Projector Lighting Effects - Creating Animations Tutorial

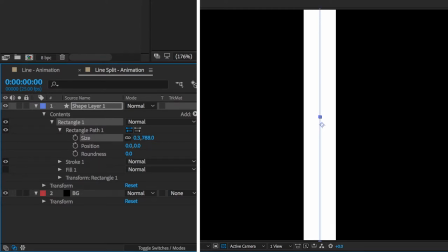what I'm doing here is just altering the size of the line so it goes over the edges of screen under the stroke drop down reduce your stroke width to 50 pixels so
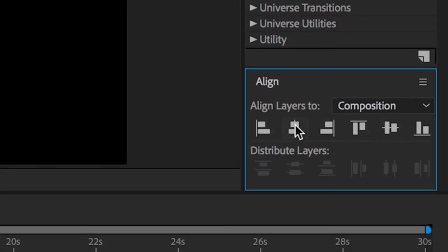once you've done that use your align tools to make sure the line is in the center of the screen you're then
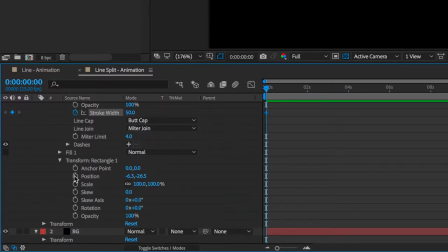going to want to keyframe your stroke width and also your position at zero seconds now type in six seconds into the cursor time box then
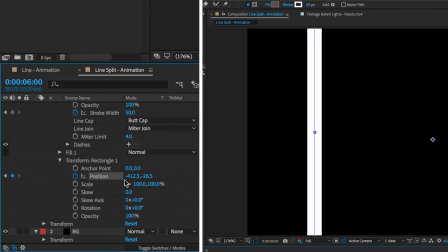move your position to the far left of screen you're
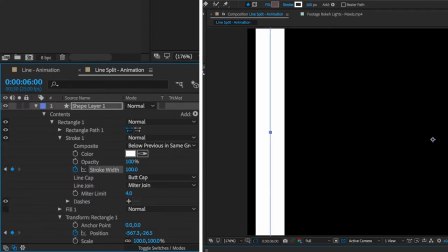then going to want to adjust your stroke width so it's back up to a hundred pixels. Kind of tweak it so it kind of clips the edge of frame.
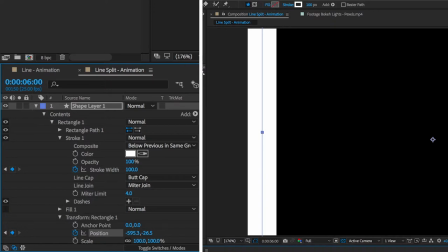I'm increasing the stroke width here as this just means that the brightness of that bar will increase as it's moving further out of frame and I really kind of like that effect.
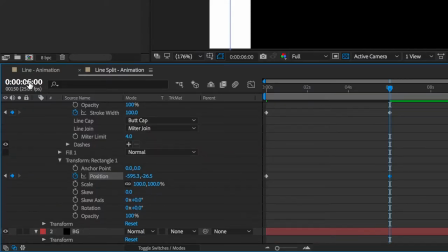So you're now going to want to go across to 12 seconds
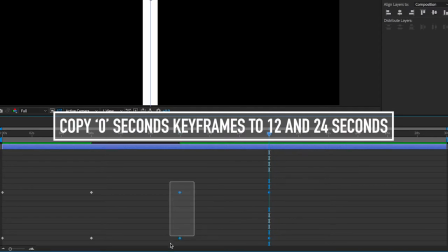then essentially what I'm going to do here is copy the keyframes from 0 seconds to 12 and 24 seconds and then also
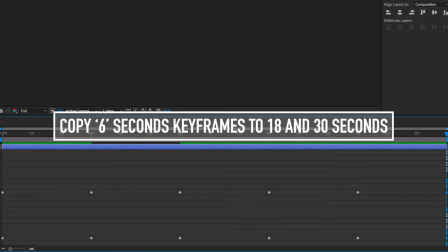copy the keyframes from 6 seconds to 18 and 30 and And essentially this will just create a repeating back and forth motion.
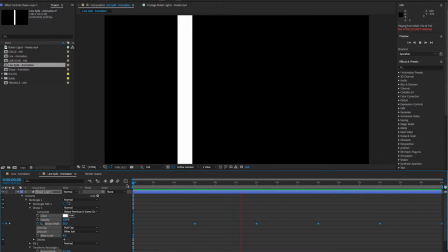So playing it back, the line looks a little bouncy, a little robotic. To improve this you're going to want to add a bit of easing to your keyframes.
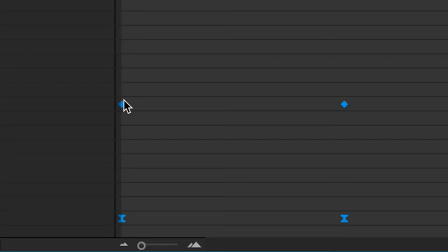The easiest way to do this is just to select all your keyframes and then right click, scroll down and click on keyframe velocity.
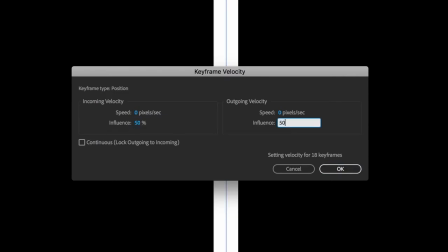And then I've just put 50 in both the influences boxes. But you could do 70-30 or a different split out of 100.
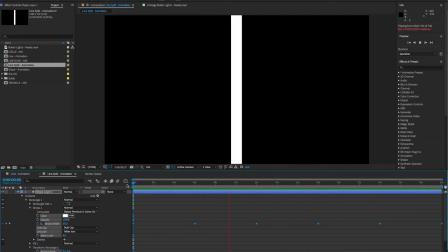So now when you play it back, you'll see that the line slows down as it approaches the edge frame and the movement just looks a bit more natural.
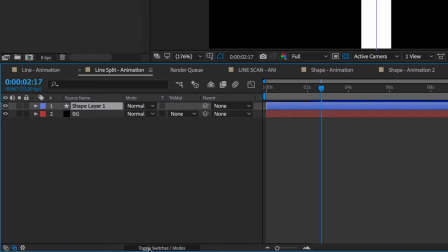You're then going to want to put on your motion blur. Once you've done that duplicate your line shape layer and then on your new shape layer go to the transform drop down and under rotation you're going to want to type in 180.
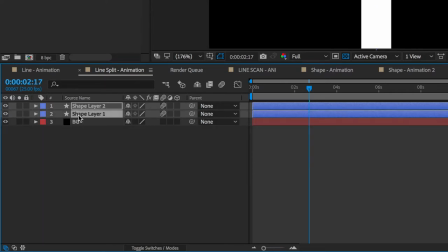Select both your shape layers and press U. This will then show you all the keyframes that are on each layer.
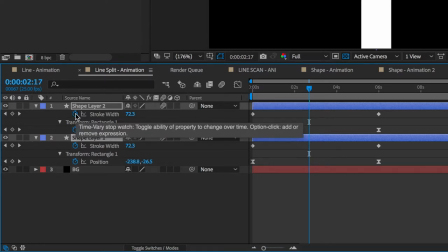You're then going to want to hold down alt and click the clock next to stroke width.
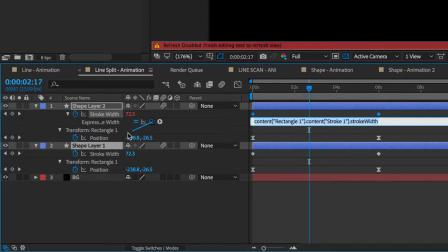Once you've done that grab your pip whip and drag it down to the stroke width layer below and just do exactly the same now with position.
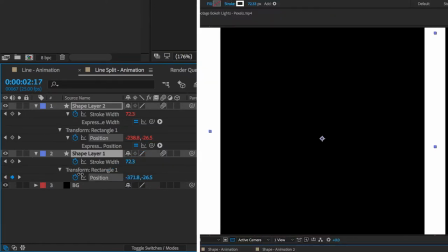Now to make any tweaks to those keyframes it will update it in exactly the opposite direction on the other shape layer.
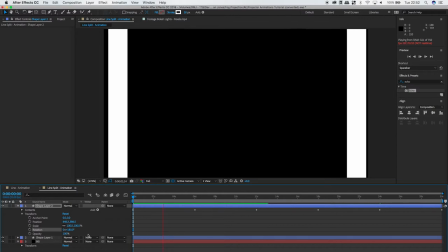So that's how I created mine. I don't have huge skills in After Effects but that did the job for me and literally took about five minutes to create.
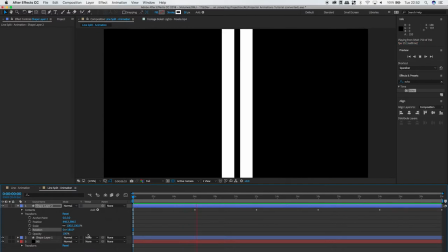The other great thing is that on the day you can literally get your shot set up and change these
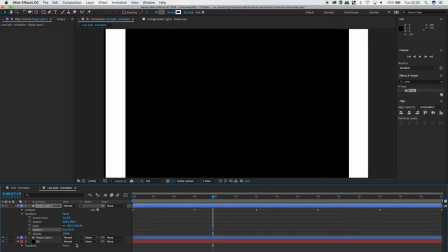keyframes to make a shot look better and because these animations are so basic they only take a couple of seconds to export.
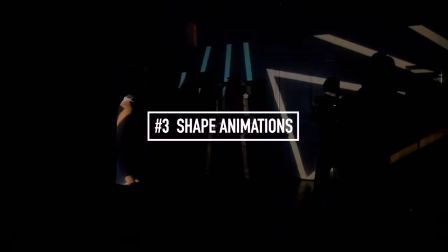So the third animation is just a basic repeating shape animation and that will create a look like this.
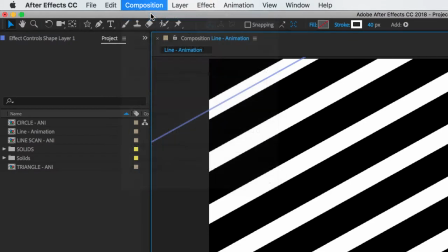So the first thing you want to do is just create a new composition exactly the same as the previous two and
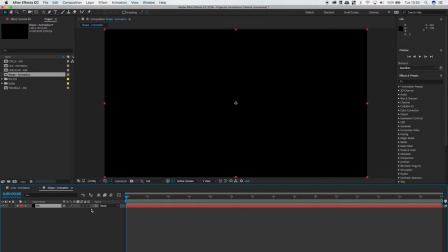then create a new black solid to be your background. Click off the back background and then go up to your shape tool and grab the star tool
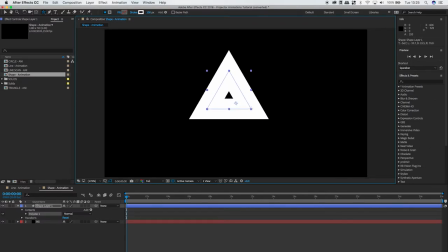when you're dragging the shape out just hold the shift key and that will make sure it's perfectly straight
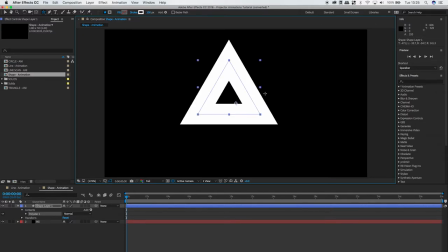I'm just toggling it here so you can see if yours is appearing with more than three edges
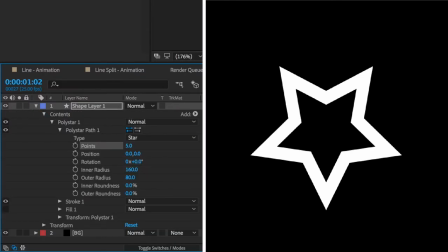I think it defaults to five what you have to do here is go to the drop down under the shape layer and then change the points from five down
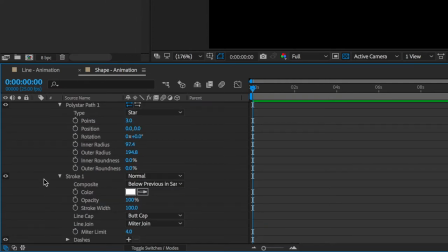to three you're then going to want to go to the stroke drop-down and change the stroke width from 100 to 30.
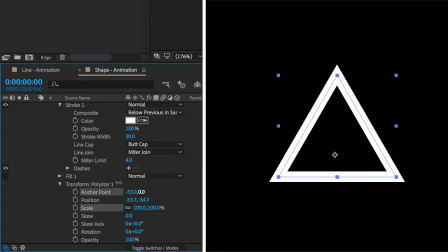You're then going to want to re-centralize your anchor point. I just did mine under the transform drop-down as the Y key wasn't working for me here.
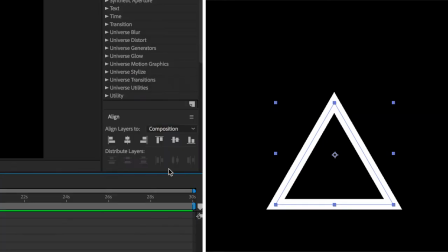Sometimes on shape layers it can go a bit funny. And then just use your align layers 2 window to re-centralize that.
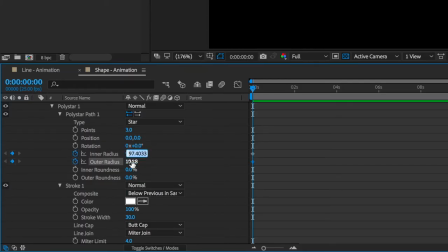And then at zero seconds you're going to want to keyframe your inner and outer radius and set them both to zero.
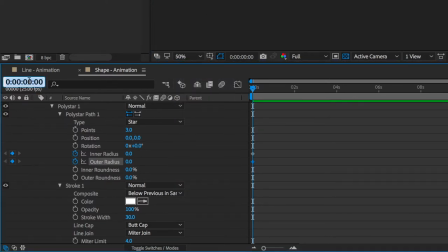And then you're going to want to toggle the viewer window back to 50% now move the cursor across to six seconds
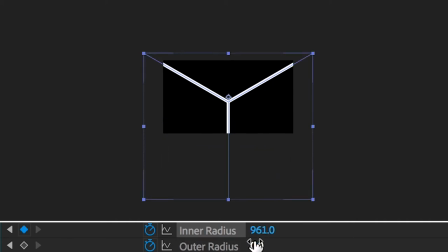and what I'm doing here is just expanding the inner radius so that I actually goes over the edge of frame and also the outer radius this will take a little bit tweaking to get right but essentially you just want to make a very large triangle the
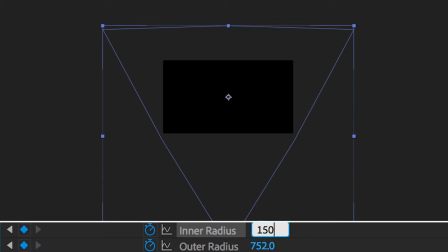main reason I'm doing this over scaling up is so that the stroke width doesn't expand.
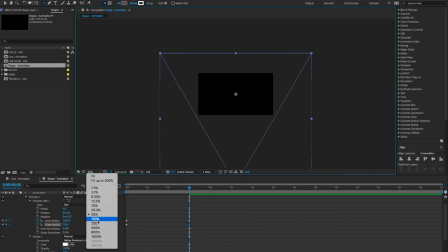You then just going to want to check that your triangle is a perfect triangle.
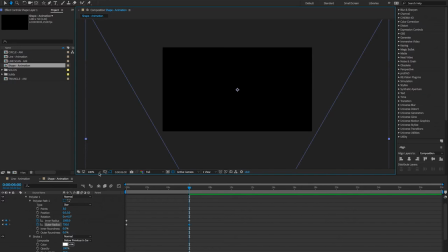So once you've done that just toggle your viewer window back to fit.
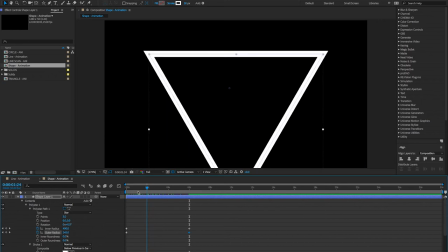So as I'm scrubbing it back you can see that it's kind of expanding off the screen.
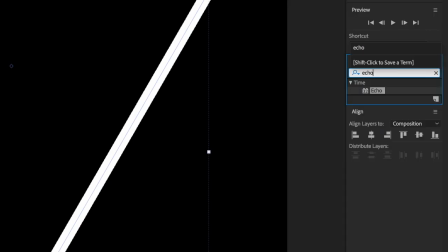You're now going to want to go up to your effects and presets box and search for echo. Grab the echo plug-in and drop it onto that shape layer.
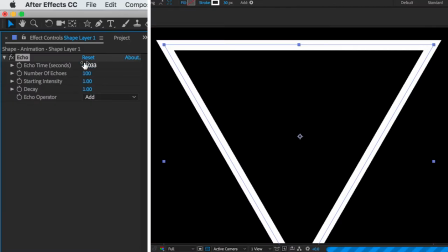I set my number of echoes to a hundred here and then change the echo time to minus one.
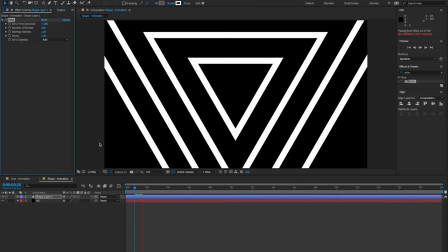Once I play that back you can now see that the triangle is just growing and slowly expanding off screen in a constant loop.
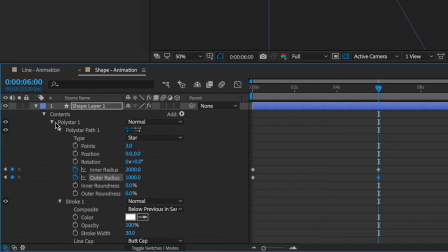The last thing you want to do is go back to zero seconds and under the transform drop down turn on the keyframing
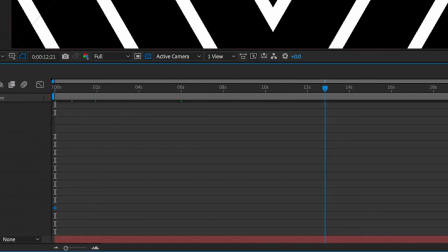for a rotation have it at zero degrees at zero seconds and then put an extra one in at 30 seconds.
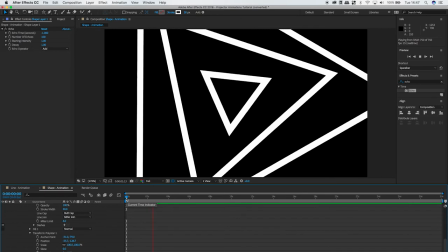So once I play it back you can actually see the triangles expanding and rotating at the same time
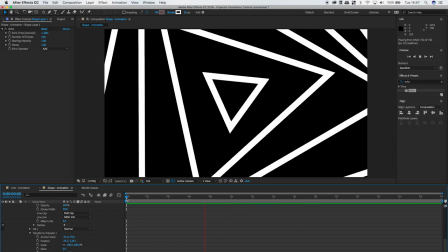and this created some really interesting kind of scanning line effects going up my talent
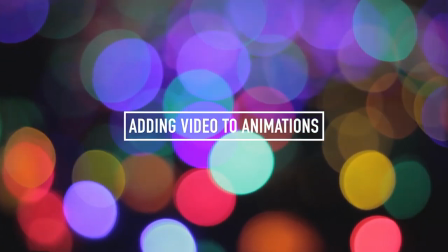so with all these animations I actually designed them so you can add video to them really easily and that's what I'm going to show you now in this section
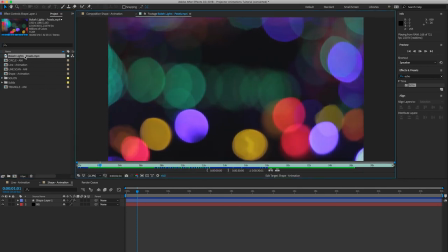so what I've done is I've got this video off Pexels which was completely free 1080p
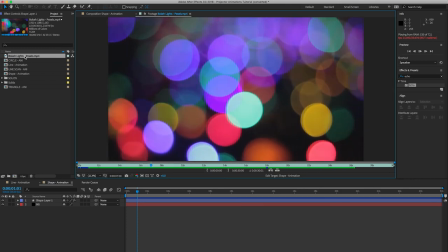file the great thing about this here is there's loads of colors so it will look really interesting for a projector.
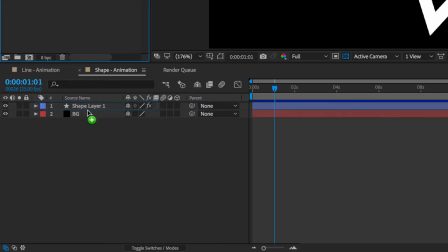So all you have to do is add the video to your composition then drag it down so it's just below your animated shape layer.
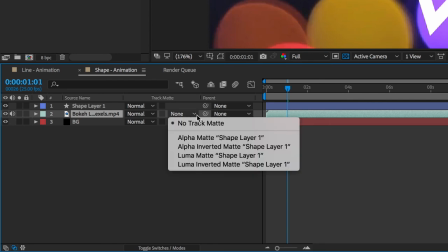Toggle the switches slash modes button. Under track matte you're just going to set the first option which in my case is alpha matte to shape layer one.
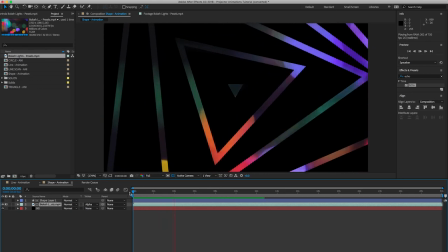So now you can see once I play this back that the video file is now within the white lines instead of behind it.
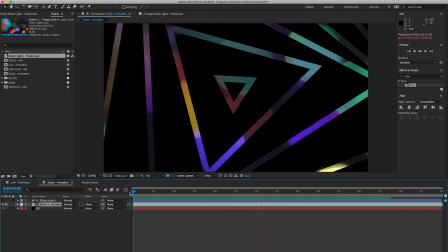So I hope this video was helpful. It's not something I usually do and let me know in the comments what you thought about it as I kind of want to keep improving these sort of videos and definitely keep an eye on the channel as I have quite a bit more content coming up in the near future.